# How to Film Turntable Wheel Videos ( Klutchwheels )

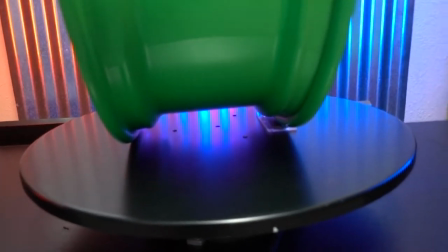So it kind of looks centered but when you're back here, it looks like it's four a little bit.
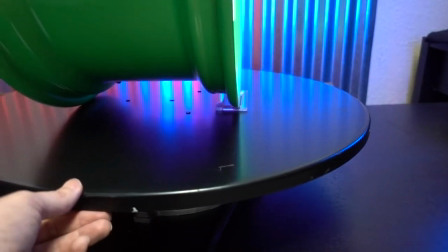I'll probably slide it back just a little bit, get it set a little better there.
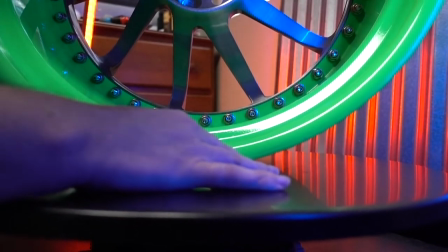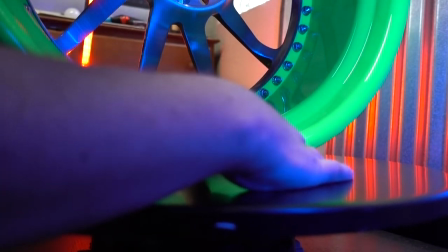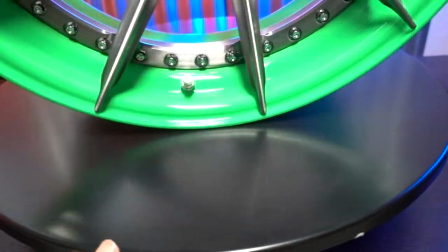And then always make sure to dust everything off again real quick. The video is a little harder to get rid of all that stuff.
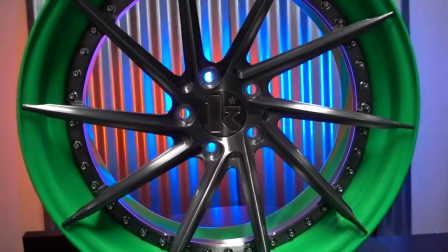And let's get this front light going here.
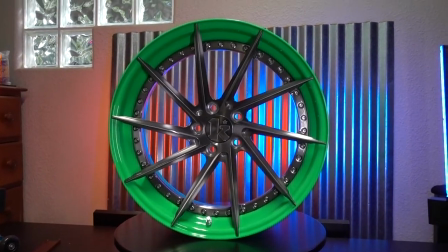And this one's got crazy effects, so there we go. Should be all the way on.
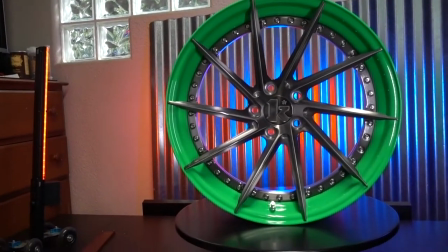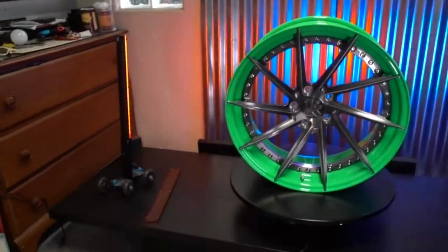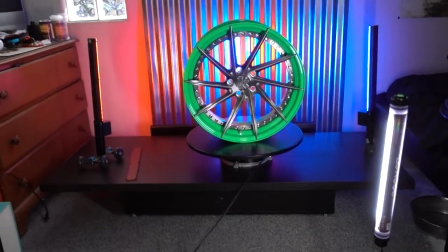And see when you kill the lights here. Gets a little bit of a cooler effect there.
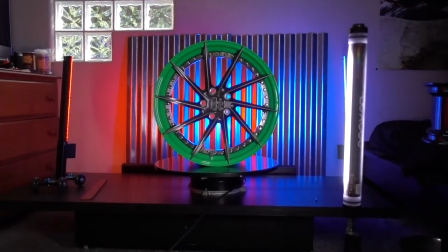Still daylight outside, but it still works. So.
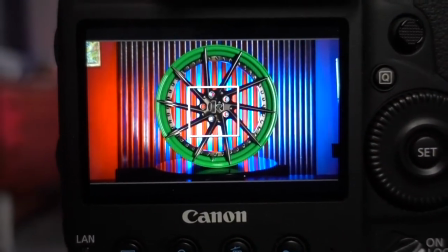Now I'll take over to the camera here. Always want to center up your focus there, looks like I'm off to the...
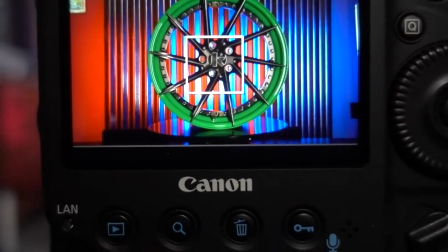left a little bit.
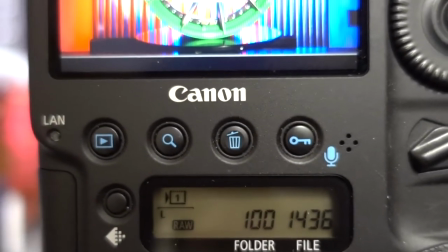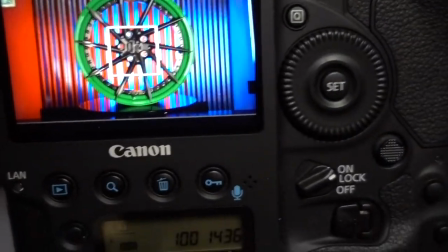Pretty good. When I frame it here, I just want to make sure I'm not getting any of the background, like my actual wall.
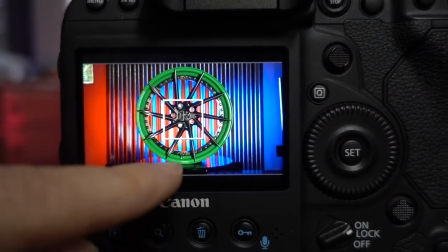I can always zoom in a little bit when I go go to edit it. So I get a little bit below, so I still have the turntable in there,
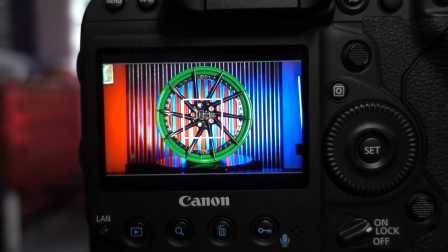but when I edit it I can crop it perfectly to the line of the turntable because
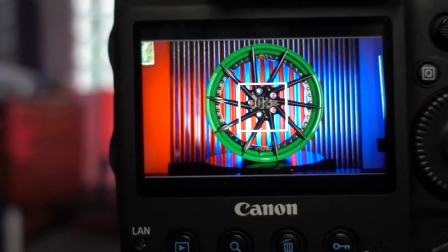I am editing these into perfect squares for Instagram so you won't see the wall here or anything.
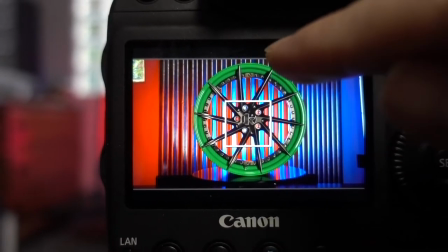It'll just be a perfect square. I'll cut it right at the bottom of the turntable. It'll get pretty much probably right there at the top and then obviously the sides will be gone.
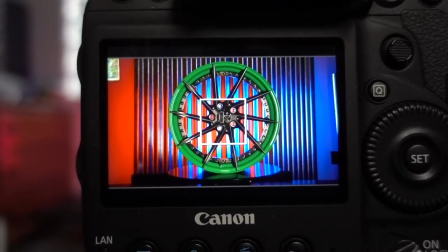And it will be all good.
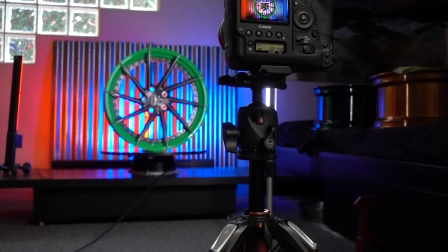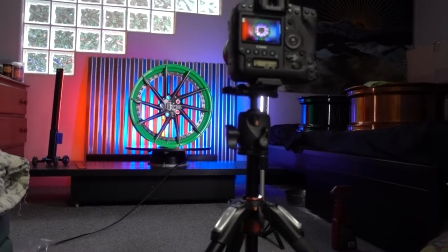Alright so here I'll show you a little behind the scenes of what I do. I do a pretty much a wide-out shot so I can get the whole thing spinning.
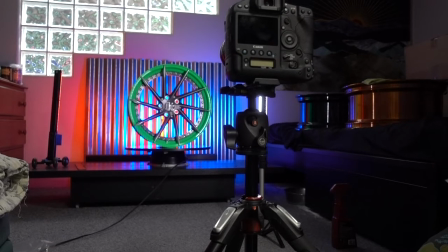I'll go around a few times and I'll do a couple closer shots real close-up. I'm using a 24-70 here with the 1DX Mark II so full frame. When I zoom in it's zoomed but it's not like super super super close so I have to do a second shot a little bit closer.
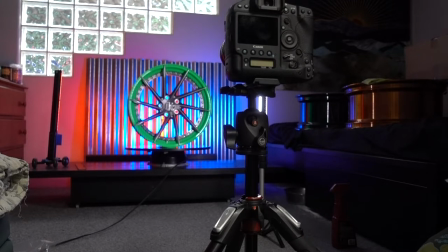I'll start the wheel a little bit behind where I wanted to start because this I don't have a switch for this so I could hook it up to a six plug and then go from there so let me get started with that.
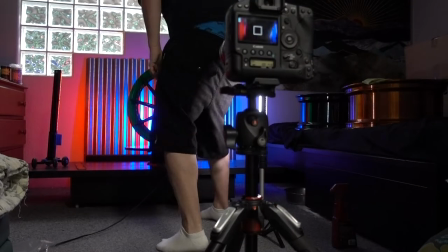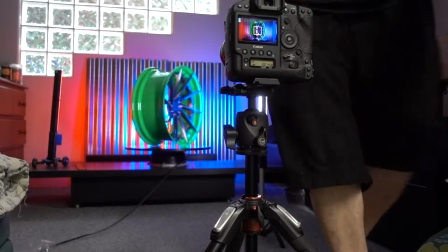You can see I move it back a little bit.
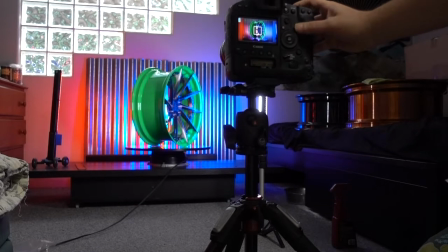Looking pretty good there brightness wise.
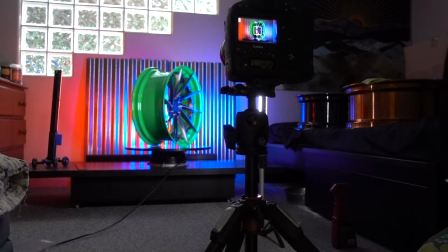So I'll start recording and then I'll go over here and get
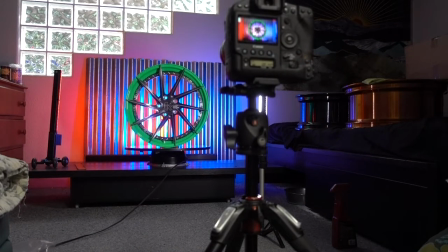it spinning and pretty much does itself now I can sit back and chill for a minute.
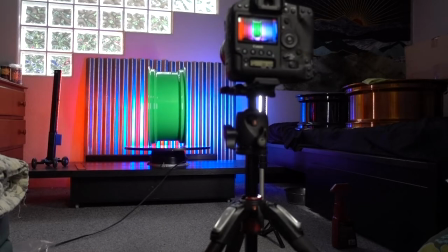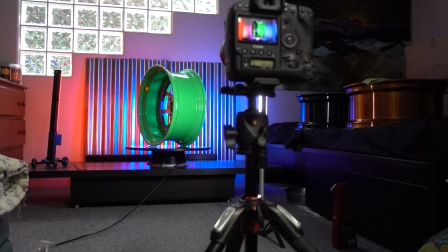So with the light to the one side it's kind of harsh on it but shows off a lot of the features real good which is what we're trying to show like all the machining
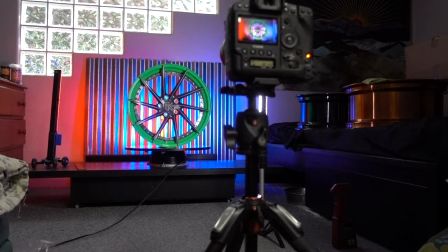on the fins and stuff not like a perfectly flat spoke it's got a lot of angles and stuff like that to it so
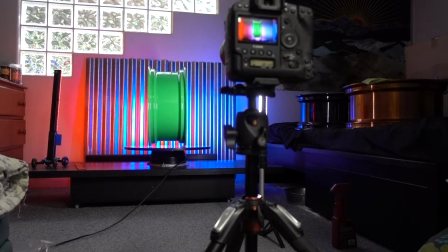you always want to always find out what your client wants to show off also this
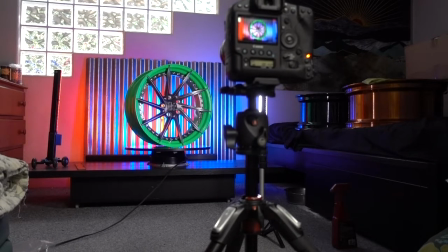is kind of the boring part of it let it sit in auto and do what it does um
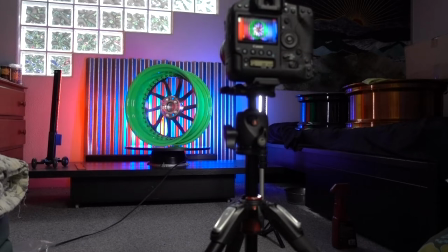it's gone around three times I believe. Probably let it stop it after this one. So I usually just want to edit it, usually do two spins around, have a third one in there just in case.
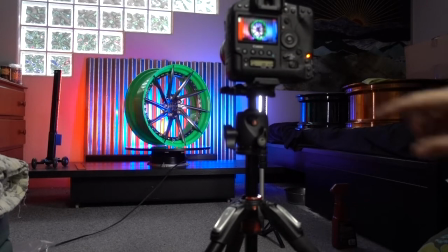Sometimes it gets messed up focus.
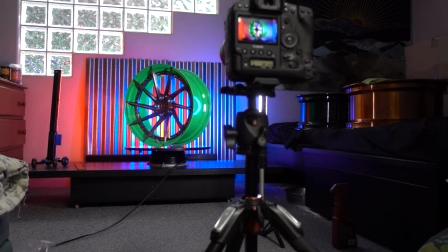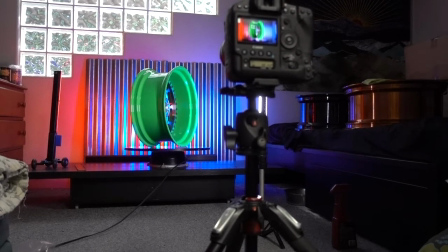And we'll stop it there. Now we've gotten the camera a lot closer here.
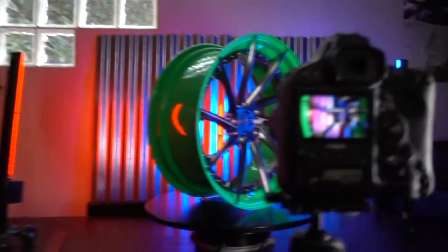You can see, hold on, I can't see. You can see I got a lot closer.
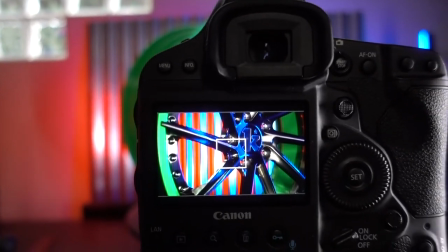You can see all the different details in the shot here, or on the wheel.
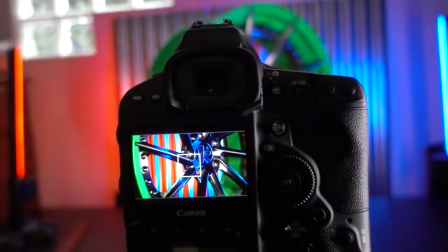So I'll have it go around again a couple times, get close-ups of different parts of the wheel.
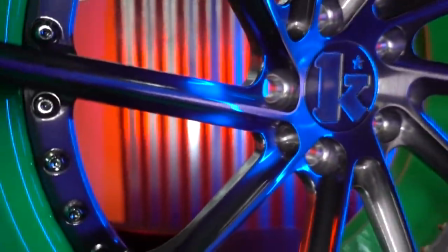You'll see like all the details in there. There we go.
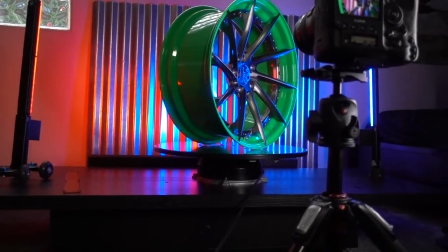So I'll do the exact same thing as I did before.
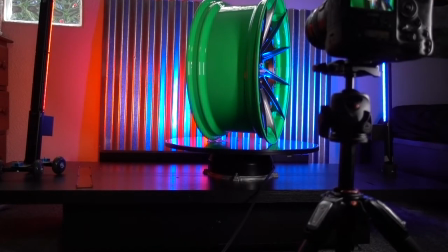Move it back a little bit, start the recording, let it start.
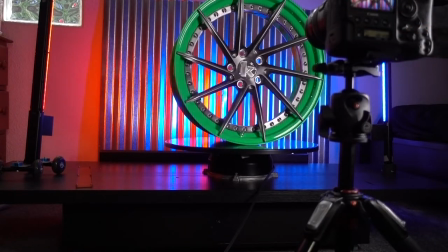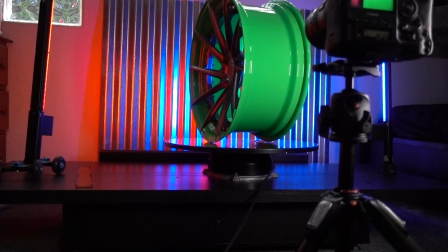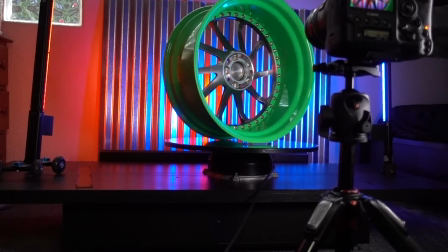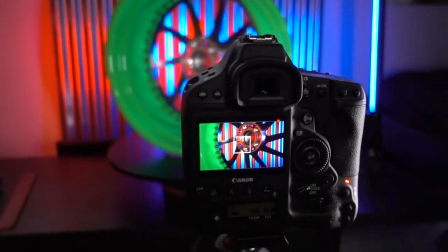Alright, so get you a little better angle here.
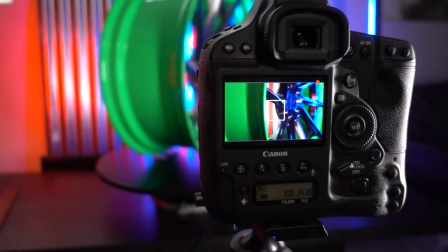As it comes around you can see how close it is, see with the light,
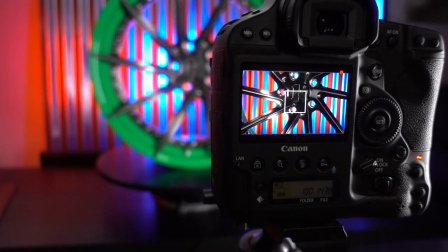such a harsh angle there you can see all the shines coming off of that metal, off of the angles of the wheel.
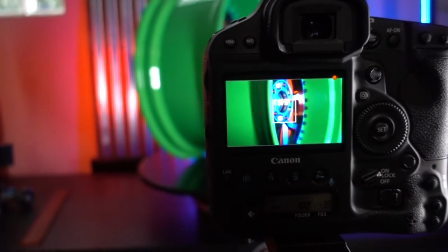Also with the different colors on each side, the red and the blue, changes it up a little bit.
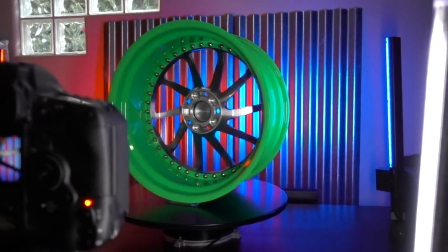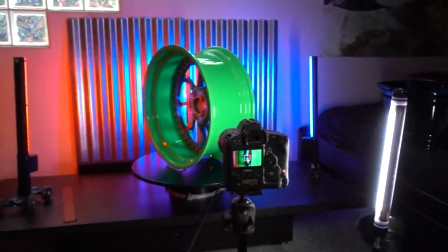But it's a super simple setup.
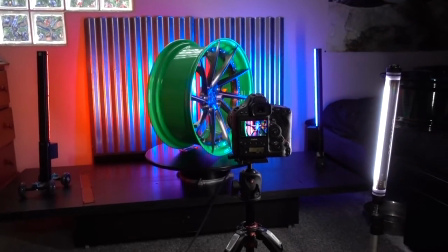So it's three lights, you know RGB red on one side, RGB blue on the other side, another smaller RGB light here on the front.
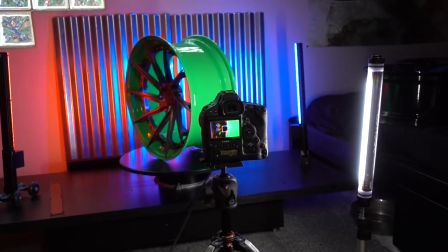It's RGB also but I still have a regular white light and the camera in the center.
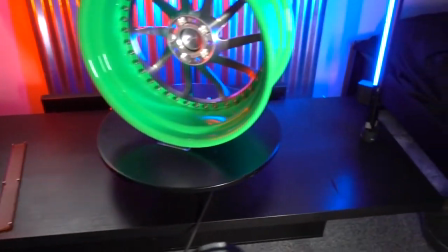I had to use a drawer and a piece of wood here to raise this up higher so it wasn't on the carpet.
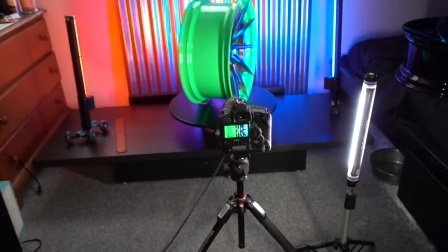Keep it a little flatter. But other than that, not too much to it.
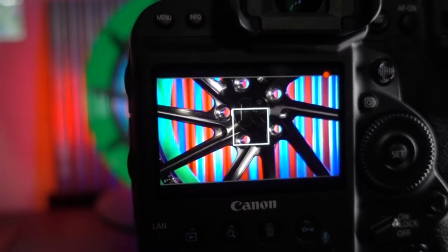But here you can see, all nice and close to it. Might do one at a little bit of angle too.
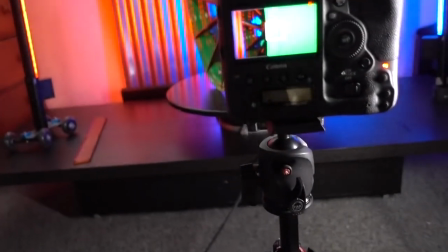Let's see, let's get another shot here.
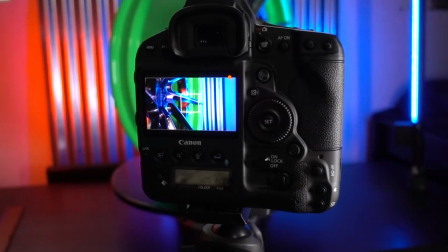Move the camera like a harsh angle to the right so we can film the wheel coming around at it.
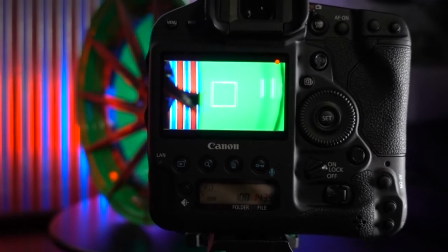Just take a focus on the spoke there. It's kind of cool.
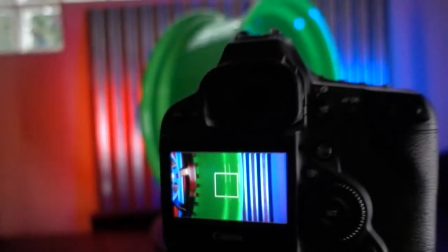Mix that in so that I'll have the full wheel spinning, the full view of the wheel spinning.
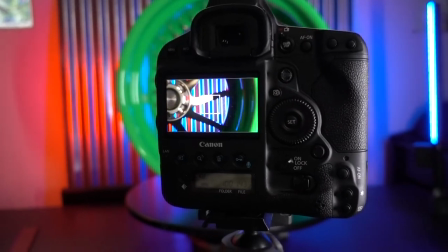Then I'll just add it into those smaller little clips. So there we go.
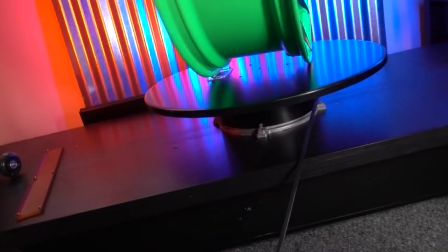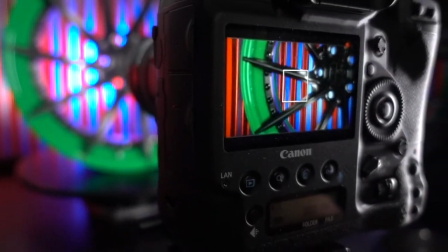Okay, get the other side there.
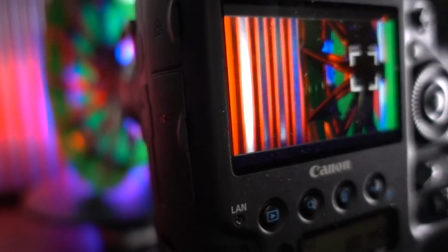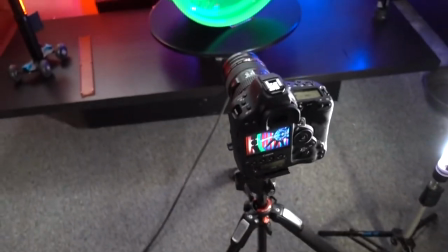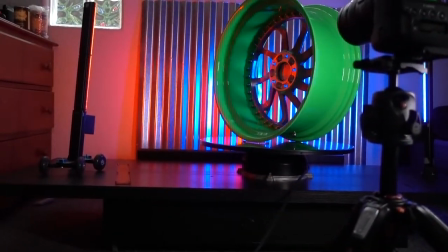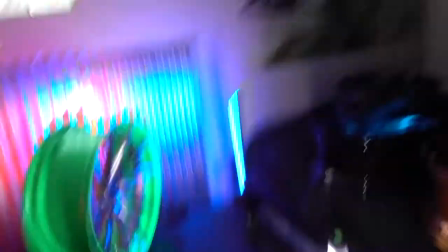Alright, so that was the basic setup here. Now we're going to do an aerial shot of the wheel. It looks like the wheel would be spinning on your car. So I have to do a whole different setup here.